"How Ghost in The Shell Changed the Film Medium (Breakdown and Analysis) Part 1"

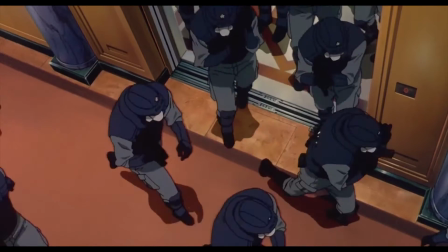0s
What's up guys, Harrison here, and today we're going to be looking at one of my favorite anime movies,
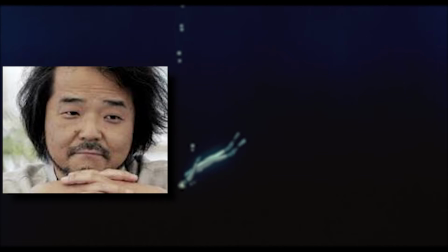4s
Ghost in the Shell, the iconic work of director Mamoru Oshii based on a manga by Masamune Shirow.
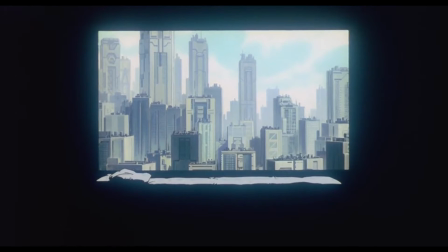9s
Now, I know what you're thinking, where's Matt? Well, Matt's not here right now, if you couldn't tell by my much sexier voice.
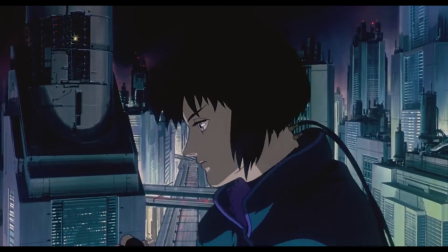14s
This is a vid that I've been planning for a while, and Senpai was finally nice enough to let me out of my basement to record this.
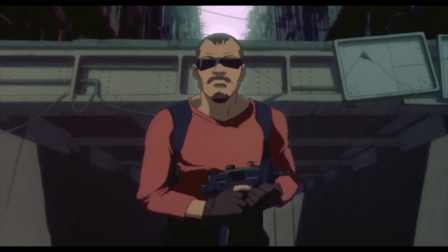19s
So today, we're going to be analyzing the film, dissecting it on a thematic, philosophical, and screenplay level.
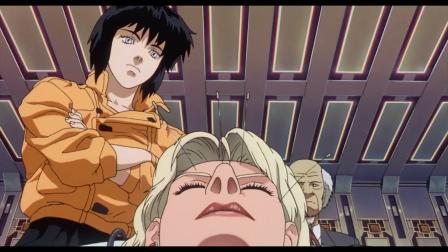25s
And as Ghost in the Shell is perhaps one of the most iconic franchises ever, it's only fitting at the end that we analyze its cultural influence as well.
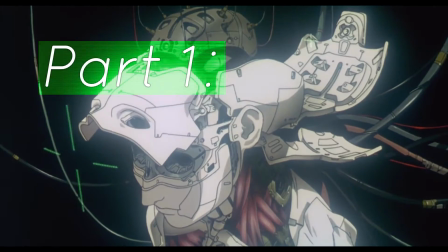31s
So we begin with Part 1, the Cyberpunk World.
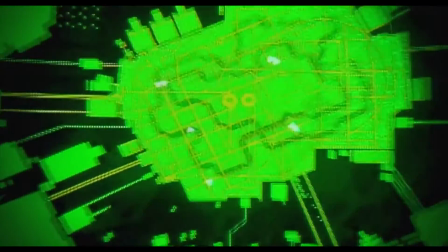35s
Ghost in the Shell is a cyberpunk anime, perhaps the cyberpunk anime, a genre which is defined in large part by its world and setting.
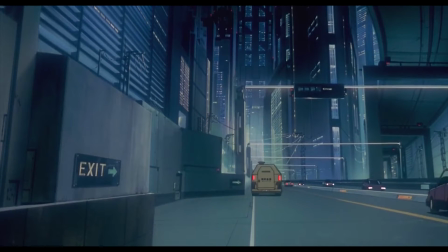42s
Ghost in the Shell introduces us to this world and establishes it immediately, dropping us right into the mind of its protagonist,
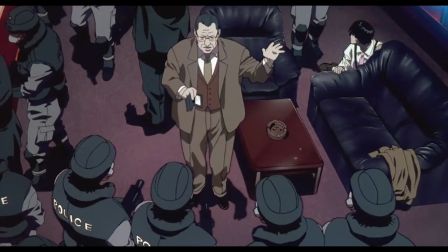48s
Major Motoko Kusanagi, seeing the world as represented in her cyber mind. We see the political intrigue which runs this world, untouchable by the regular police forces,
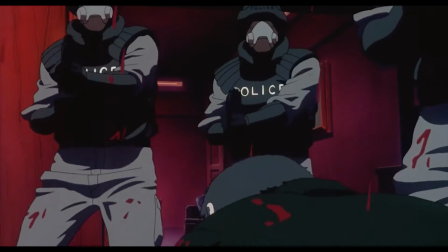56s
but instead having to be resolved by the covert operations of her elite unit, Section 9, setting up the rest of the story.
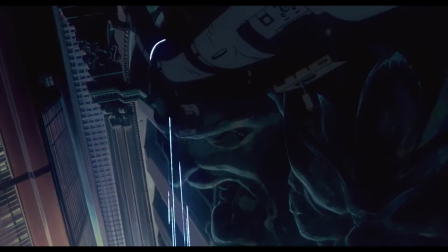62s
While the world is established, we also learn more about the Major herself. She's skilled, inhumanly so, moving with the grace that can only be granted through the precision of her machine body.
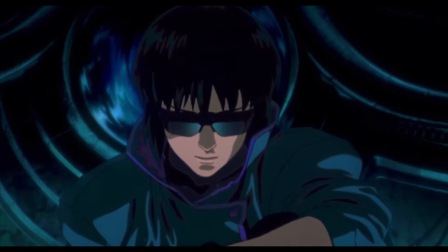70s
She's calm, stoic even, and introspective, a stone in a stormy sea of cyber chatter.
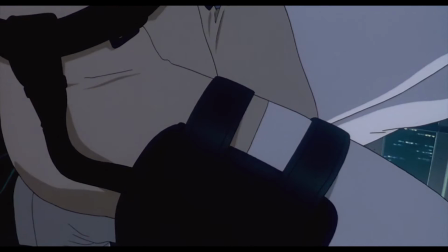75s
She's isolated from the world atop her high perch, mirroring her mental state, which becomes more apparent as the movie progresses.
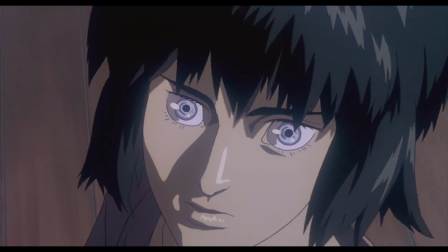81s
Her unblinking eyes and porcelain skin give her an artificial, almost doll-like quality, reinforcing the fact that she is not entirely human.
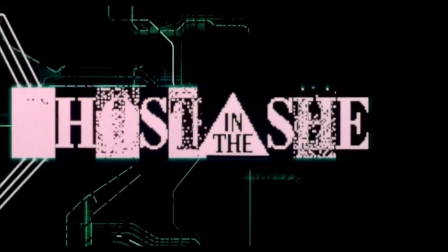87s
Then we cut to the title sequence, which details the creation of the Major and her cyber body in stunning detail,
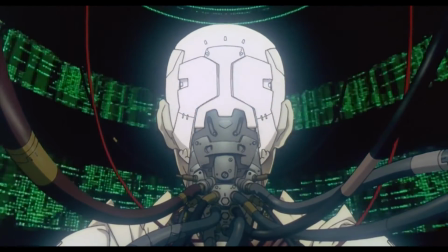93s
set to the backdrop of a haunting Japanese chorus sung in the ancient Japanese language of Yamato,
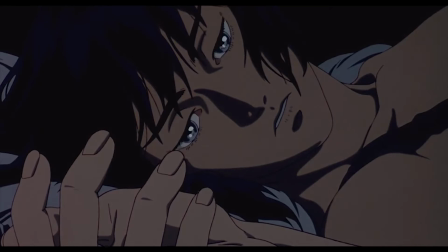97s
a stark contrast to the high-tech processes being shown. We see her metaphorical birth, which transitions beautifully to her waking up and facing the world.
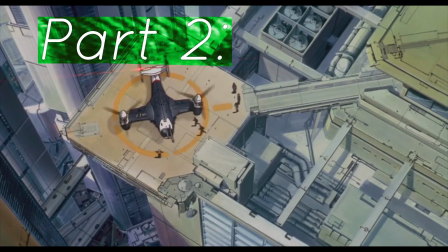105s
All of this setup leads to Part 2, I Think, Therefore I Am?
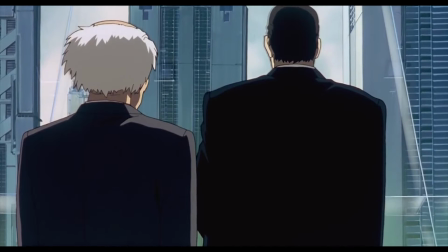109s
The antagonist of the story is introduced to us at first only in name as the Puppet Master.
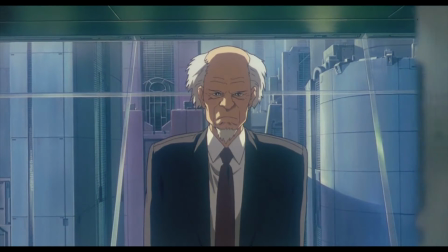115s
We learn that he is an enigmatic cyber terrorist, possibly an American, responsible for several of the greatest cyber crimes in history, but we're not really given a full grasp on how he operates.
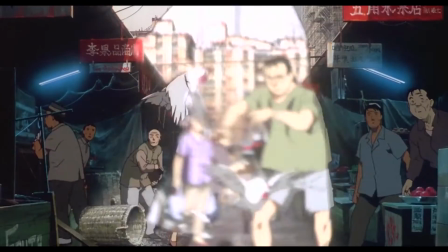123s
This has quickly changed after an intense shootout and chase scene as the suspects are being interrogated.
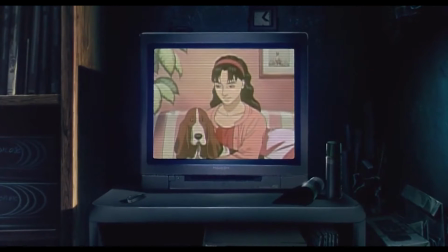127s
The true modus operandi for the Puppet Master is revealed: ghost hacking, erasure of one's memories, and complete control over the human mind without them even suspecting it.
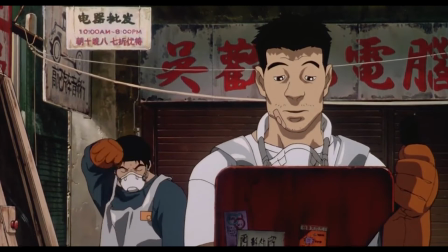136s
The whole time, the Garbage Man and his co-conspirators have been turned unwittingly into human hacking conduits without even knowing what they were doing.
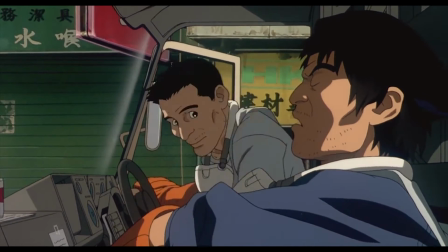142s
Everything that he knew, everything that he loved, be it his wife, his daughter,
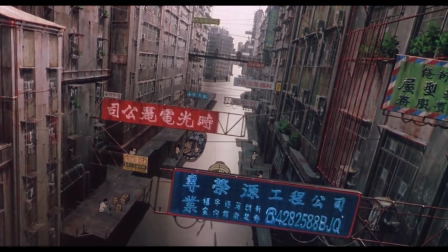146s
or even just the past 10 years of his life, have been ripped away from him and crushed by the realization that they never even existed.
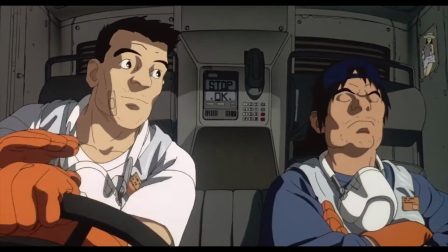153s
We as humans define ourselves, our very beings, by the sum of our experiences, but if these experiences prove to be false, then what does this say about us exactly?
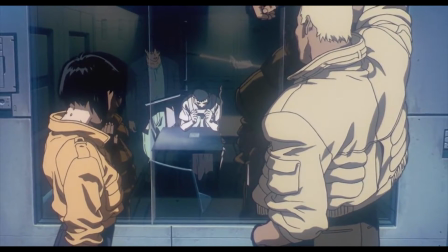161s
The man breaks down in tears, all the while as the Major looks on, peering into the interrogation room through a reflection of herself.
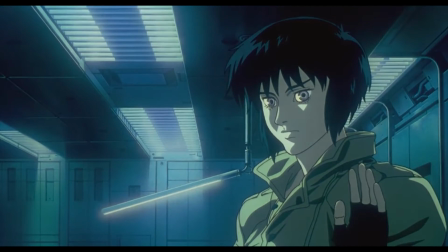167s
The Garbage Man's revelation not only devastates him, but rattles her as well. How can she be sure whether or not she's real herself?
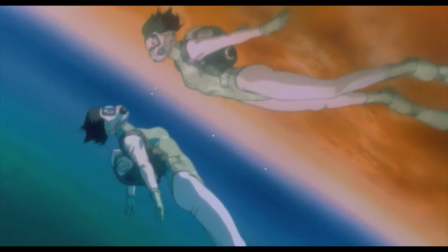173s
What if her memories are just as artificial and manufactured as her body is? She constantly sees reflections of herself, and yet doesn't know what she's looking at, doesn't know if she's real.
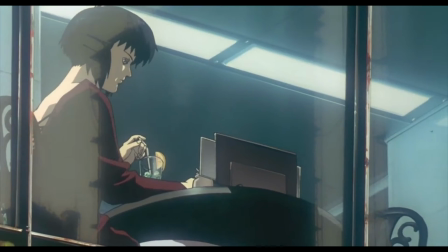181s
You see, while the plot of Ghost in the Shell is about political intrigue and the case of the Puppet Master, the true focuses of the movie are the existential crisis and philosophical musings of the Major,
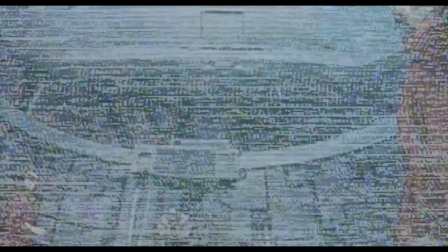189s
and it is this interaction between the Major, her psychological state of mind,
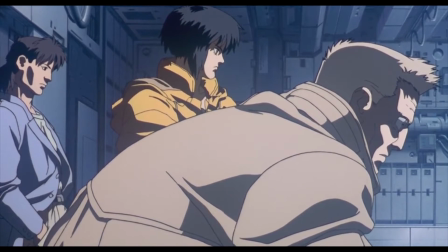193s
and the situations around her which drive the story forward, which culminates in Part 3, Apotheosis.
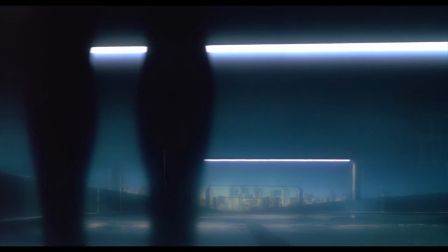199s
An unknown android arrives at Section 9, his body being found partially crushed by a truck on the road.
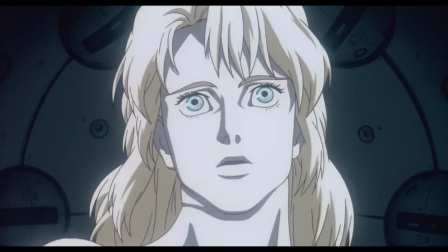204s
Through examination, it is revealed that this supposedly empty shell has the makings of a ghost and a cyberbrain, the trappings of a soul.
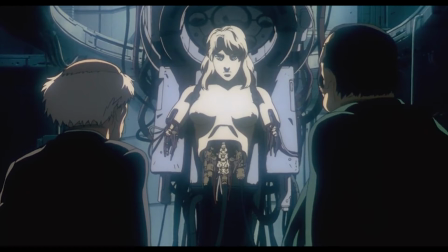210s
After an unexpected activation, the android reveals that it is indeed the Puppet Master, but it also reveals that it's not American, but was never even human to begin with.
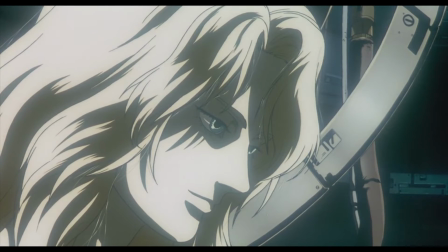218s
It is a being which spontaneously arose through the sea of information, through a natural phenomenon known as emergence,
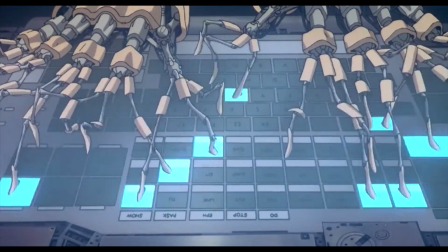224s
where incredibly complex bodies and creations arise from the interaction of many smaller, simpler parts.
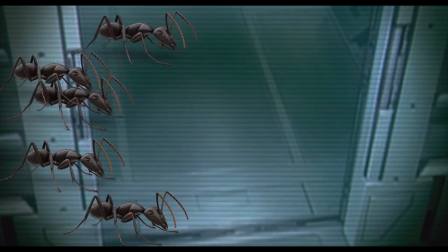229s
For example, water molecules form snowflakes, or ants forming colonies, a living, though not breathing,
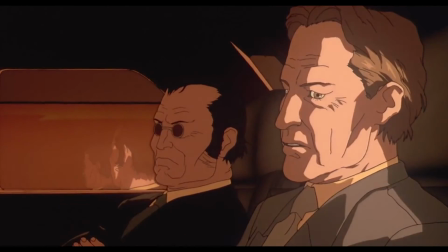235s
sentient being, which is entirely a consequence of man's computerization and the cyber world.